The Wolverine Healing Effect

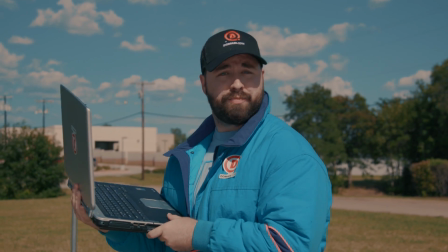They are the 2 domain extensions that will help build your brand and expand your presence online like a boss.
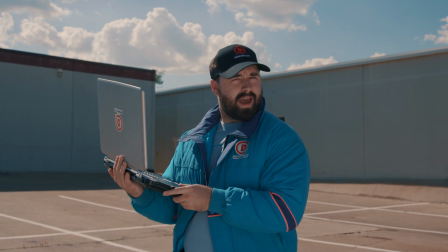Domain.com is reliable, affordable, and easy to use, and they're making it more affordable.
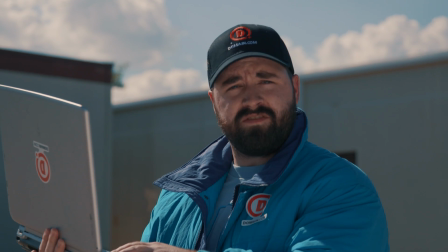By using the coupon code FilmRiot, you get 25% off domain names, web hosting, and email.
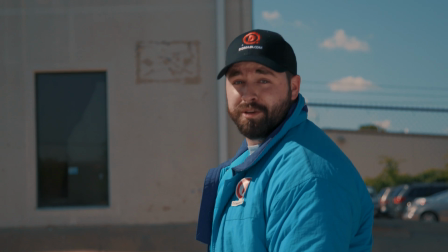Because everyone knows, when you think domain names, think domain.com.
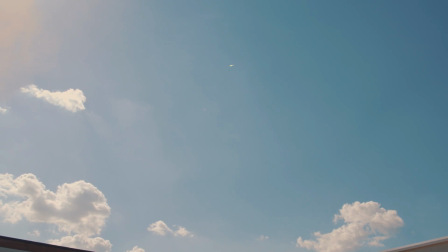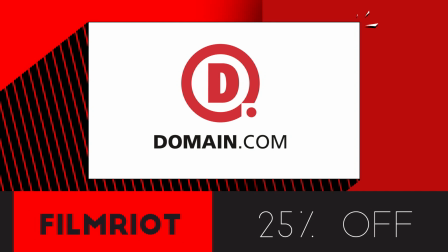logo. Jumping back in with some healing, which is a lot more simple than you probably think. You start off by creating a solid directly above the wound layer we created.
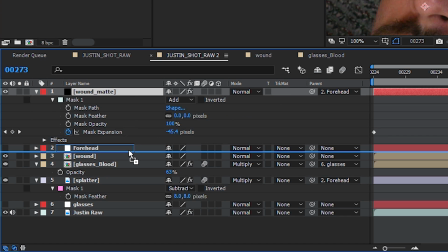Then attach this solid to our forehead null from the previous step. This way it follows the head movement and locks everything together.
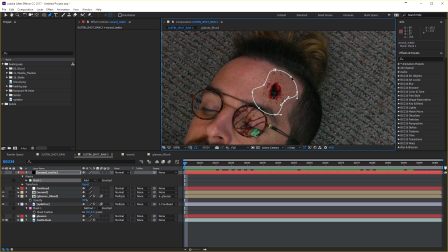Now add a mask to this solid layer that expands past the wound layer beneath it. The more random the mask shape, the more interesting the result will be.
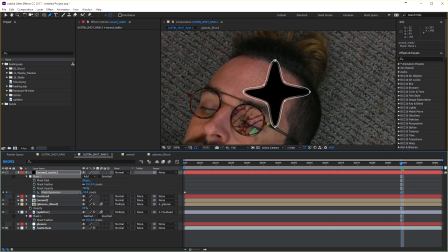Next, we are going to keyframe the mask expansion over time to shrink until you can't see the solid, like so.
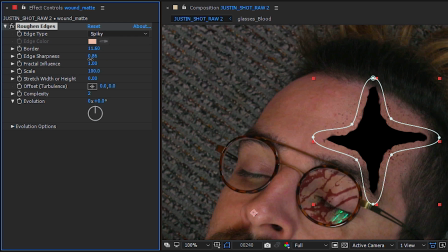Then we'll add a roughen edges effect to this layer to give the edges a non-uniform, noisy look that will give the illusion of regeneration. Your settings will differ, of course, so just toy around until you get something that works for you. Now all that's left to do is turn off the visibility of this layer, turn the track matte to alpha on the wound layer,
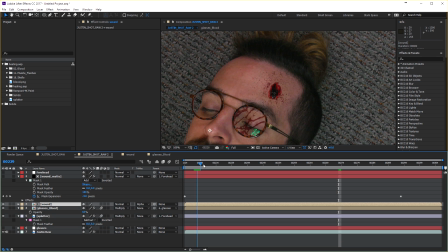and the wound layer has to be below the solid for this to be able to use the alpha of that solid layer. And just to make the composition more interesting and integrated, we added some blood smear to the carpet behind his head.
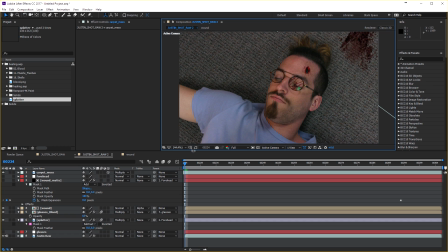It's not necessary, but it pushes the shot just a little bit further. Then in the end, as always, we add our final grade and we have... Again, this sort of effect was inspired by Wolverine, but you can also see a version of this idea in Terminator 2 with the T-1000. It's a different look with the metallic, but it would be the same concept. You would just replace the human wound with a more metallic or robot one.
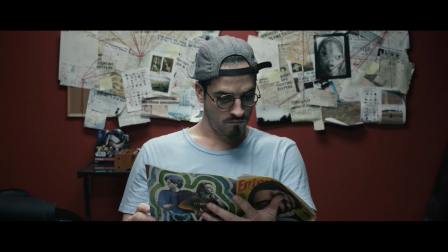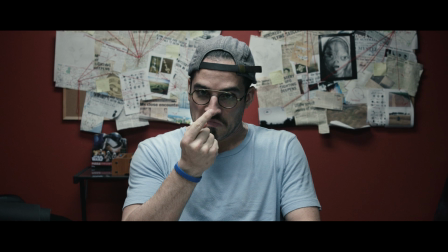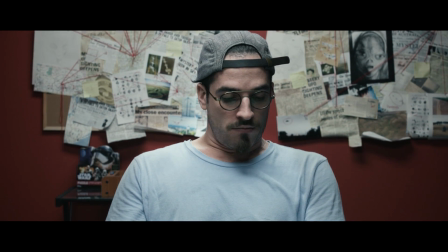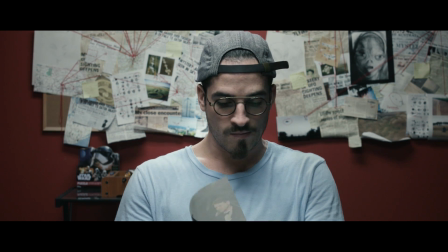Both of these original effects are not done the way that we showed here. They're a lot more complicated, but this is a much simpler way to get a similar effect. So try it out, make some adjustments, make it your own, and improve on the idea. And once you do, send it our way. We'd love to see it. But that's it for today. We've pinned a comment below asking what effect you'd like to see us tackle, so throw that idea in there. And I'll see you guys next week when I chop a shotgun in half because the old dude called me a freak.